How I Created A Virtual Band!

I should also show that I've got this little pre-show, which is just
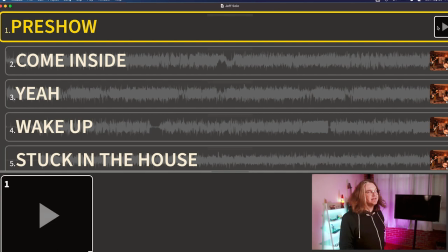a small image of black, and that basically turns off the screen. So before the show, I didn't have to have them sort of milling around until I actually started the show, at which point I stopped the video, if that makes any sense, and then it went back to the backing video,
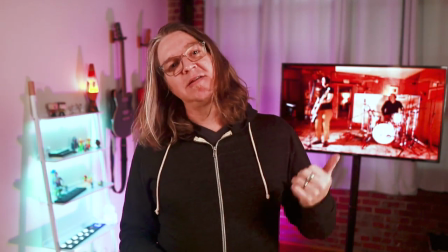which is the band milling around.
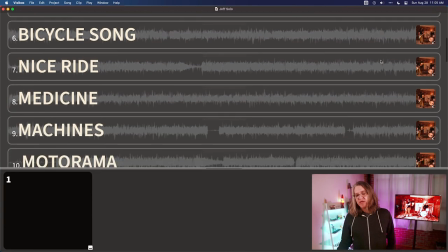Oh, the other thing to know is each of these videos in Visibox, you know,
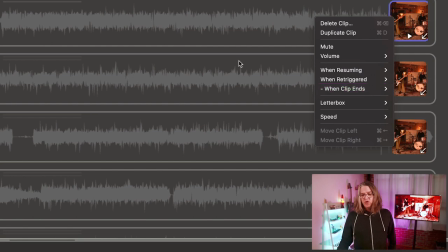each clip you can click on, if you right click on it, you can choose sort of what happens at various stages of the clip. You can choose what happens when it ends.
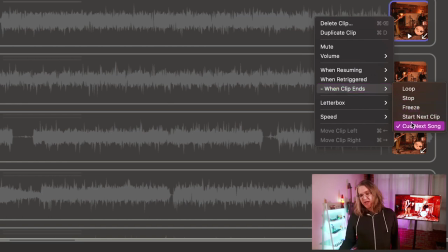Normally, Visibox defaults to looping videos, but I have this set up so that when each video ends, it will cue the next song.
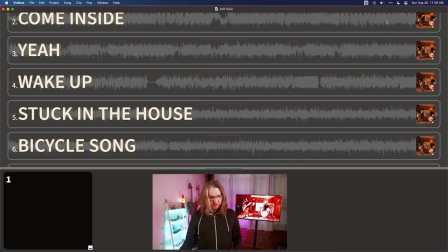Another recent addition to Visibox is the ability to select multiple things and edit them all at once. So you can, if you wanted them all to stop at the end, or just freeze frame,
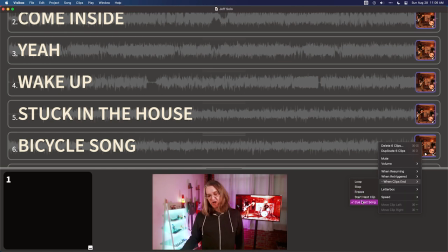start the next clip, which would actually start the clip in the next song. But as it stands, they just cue the next song.
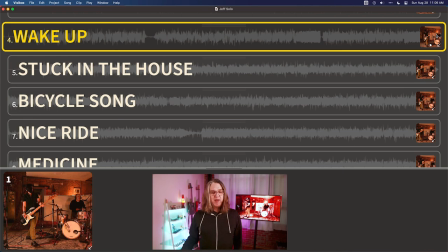And so when this song, Wake Up, finishes playing, I can talk to the audience or whatever. Meanwhile, it's queuing up the next song, and all I need to do is hit start on the next song, and we're good to go.
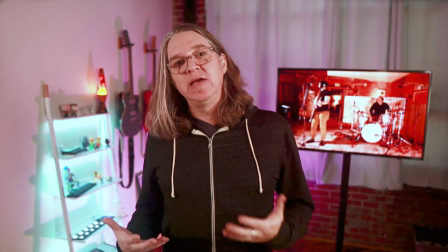That's what happens in the background. By having the band kind of milling around in the background, it means that the band are on the screen the whole time.
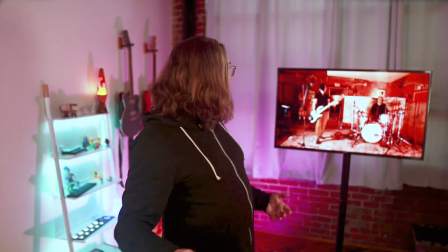I can select a song, and when I hit play, they just kind of start where they are and play.
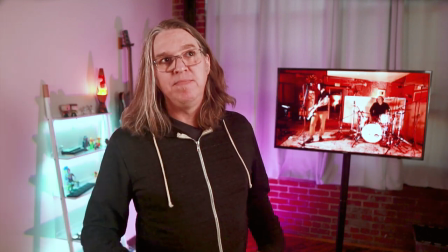And when I hit stop, they're still there. It gives this very kind of eerie experience that, like, they're on Zoom or somehow kind of participating in the show remotely. Kind of eerie in a cool way. But anyways, so I started this whole thing as a bit of an experiment. I sort of thought, oh, this might be neat. But it turned out to be actually really much cooler than I thought it would be.
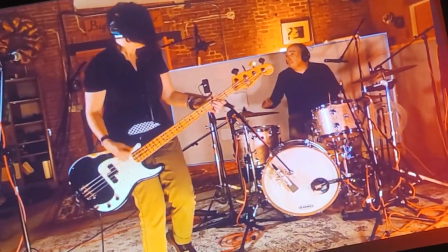And the audience's reaction was just more than I could have expected. People were confused by what was happening. It was a very immersive experience for the audience, which was kind of the goal of Visibox when we started creating it. But it was just really felt like this great payoff to see it working.
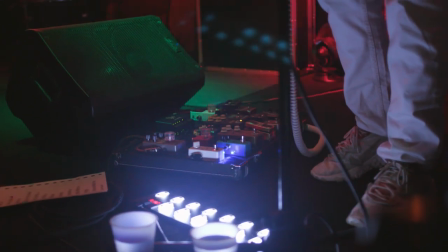You know, it's a little weird replacing musicians on stage, but in this case, you know, this is a band that doesn't really get together much.
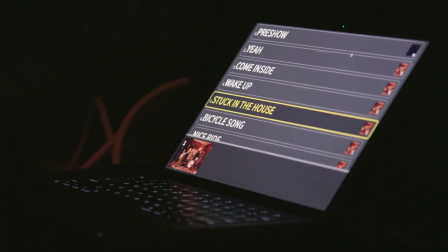And there are a lot of people out there I know that perform with backing tracks.
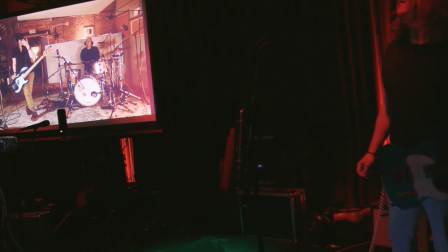If you're a, you know, bedroom composer creating stuff, you're playing all the instruments and you'd like a way that you can play out but sort of have a band-like experience, this is a really great way to go. And, you know, when we talk about a virtual band, I think about the Gorillaz and these sort of animated band kind of experience. You could do stuff like that with this. You could do stuff that's much more edited than what I've done, where you actually, you know, maybe you're playing all the instruments and you create a video that looks like this,
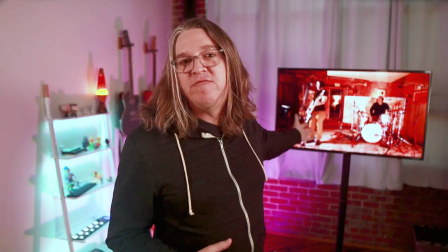but it's actually a composite of a single person playing all the instruments. It was just something I wanted to share. We've got this channel. We try to help people to understand what they can do with this kind of technology. Subscribe if you like this video. Like this video. Once you subscribe, hit the bell icon and we'll notify you when new videos come out. And of course, Visibox has a free 14-day trial. You can go to spaceage.tv, that's our website, and just scroll down and download the app.